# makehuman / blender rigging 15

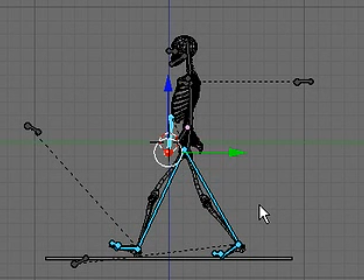0s
This is the 15th video in this tutorial,
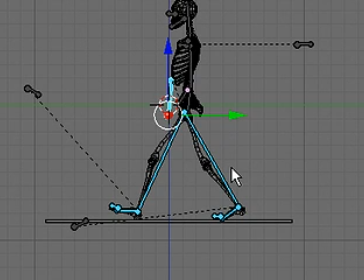3s
and in the last video we left off setting some keyframes to define the outside motion of our walking cycle, and we set 5 keyframes, 3 to define the stride,
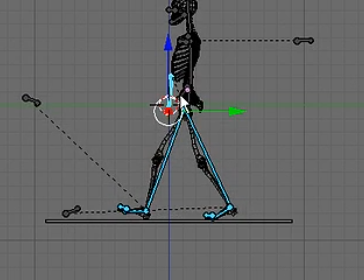20s
and 2 that helped our model to stay on the ground.
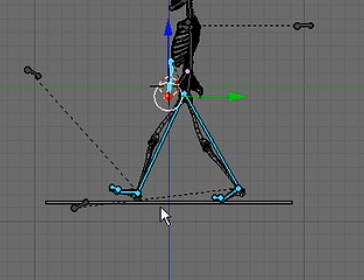25s
And now we're going to start developing a couple other poses. And we set our first frames are set at 1, 11, 21, 31, and 41.
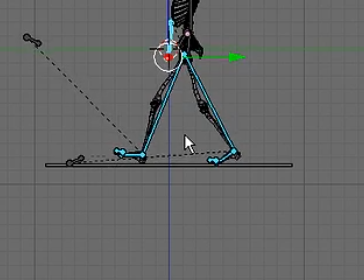44s
At this point, I figure that our next frame should be set at 6,
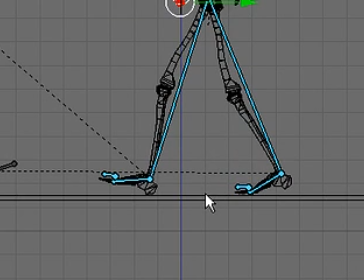49s
and we'll just split that cycle into pieces and use a bit of math to do that.
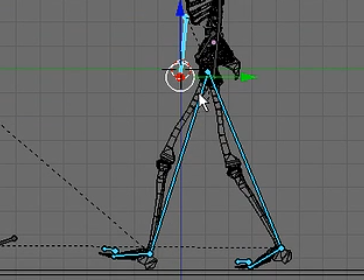56s
So we determine that in frame 1, the front leg would be coming down and making contact with the ground.
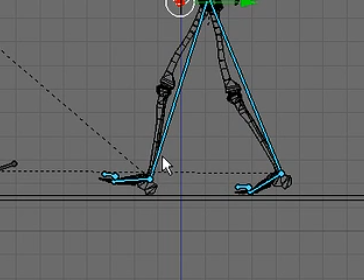64s
And the pose in frame 1 is actually referred to as the contact pose. In frame 6, we would create a pose that's referred to as the recoil pose.
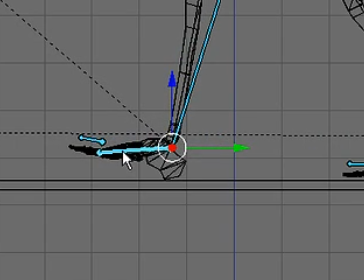76s
And I believe in this stage of a walk cycle that this foot will be touching the ground. So I'll rotate it to be touching the ground. And this knee would be bending.
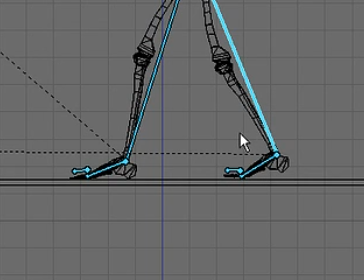92s
And this foot would be beginning to come up into the air, or recoiling, which would explain its name.
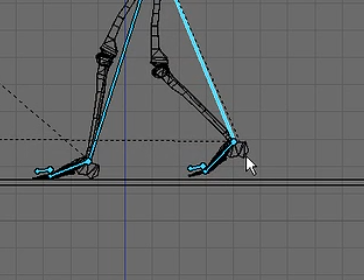100s
So I'm going to scale this bone, give a nice bend to the knee, and then just touch this foot to the ground using rotating the foot and the toes a bit.
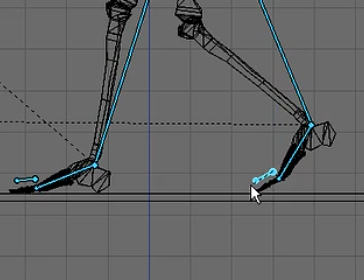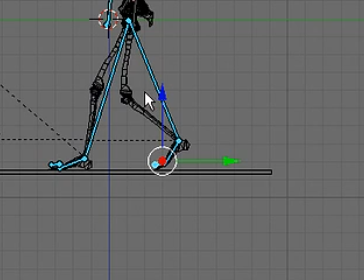121s
And I'll call that my recoil pose.
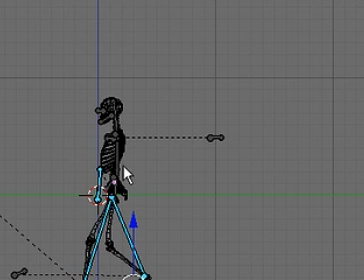124s
And there's further posing to be done higher on the model to help explain the center of balance better,
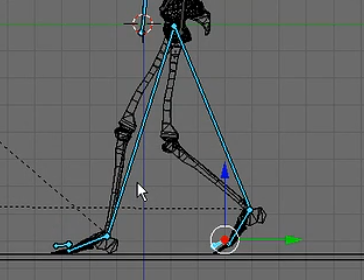131s
because it looks very off balance here. And we'll look at that later on though, because we're staying simple and sticking to the legs right now.
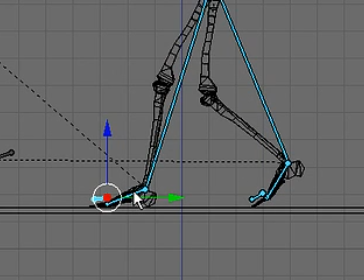139s
So I'll again select all of the leg bones.
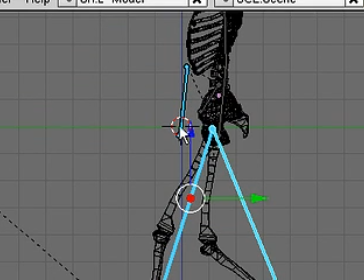143s
At this point, I don't see that there's any further need to pose the master bone or to raise or lower the height of the model.
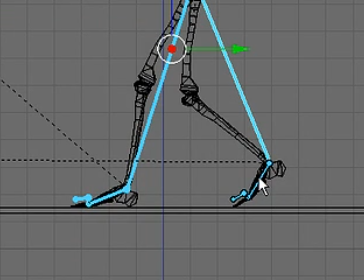150s
I think that the frames that we've already set should cover that nicely.
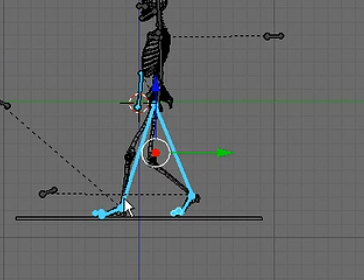155s
And we'll lock this pose into frame number 6 by pressing the I key and setting a rotation scale frame.
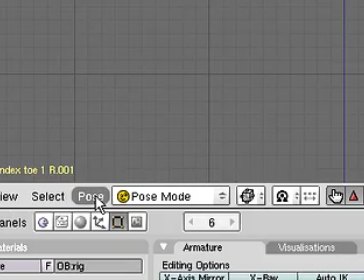164s
So we'll set rotation scale and copy the pose, because this isn't the only frame we're going to use this pose on.
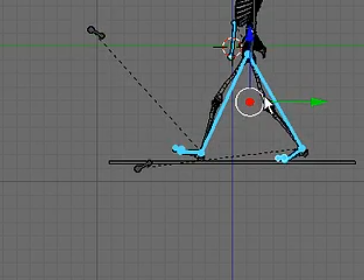173s
And we'll go back to the start and get an idea for what that's going to look like. And that's looking pretty good. So we'll go back to frame 6 and key the animation forward.
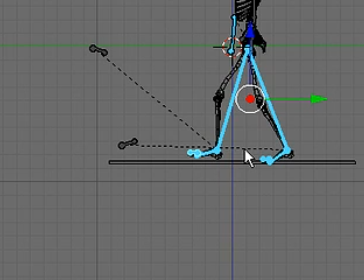192s
Now one might think that that pose would belong on frame 16, but it isn't actually where it belongs,
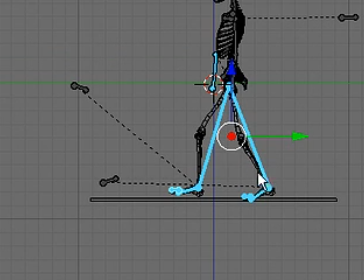198s
because in frame 16 the weight is still on the leg that is now behind, because that was the weight carrying the leg, and the weight transference actually occurs at frame 21 when this leg contacts the ground. And after the
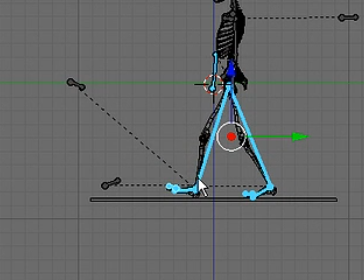221s
weight shift is occurring, we would go to 5 frames forward, or frame 26, and paste the recoil pose, because this is the point where
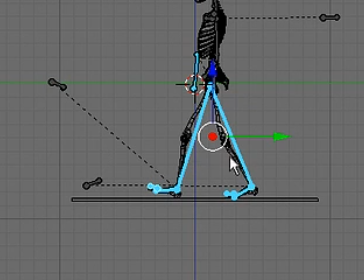236s
the model will begin to recoil and to start the process of distributing the weight to the front, and this leg would be propelling the model forward.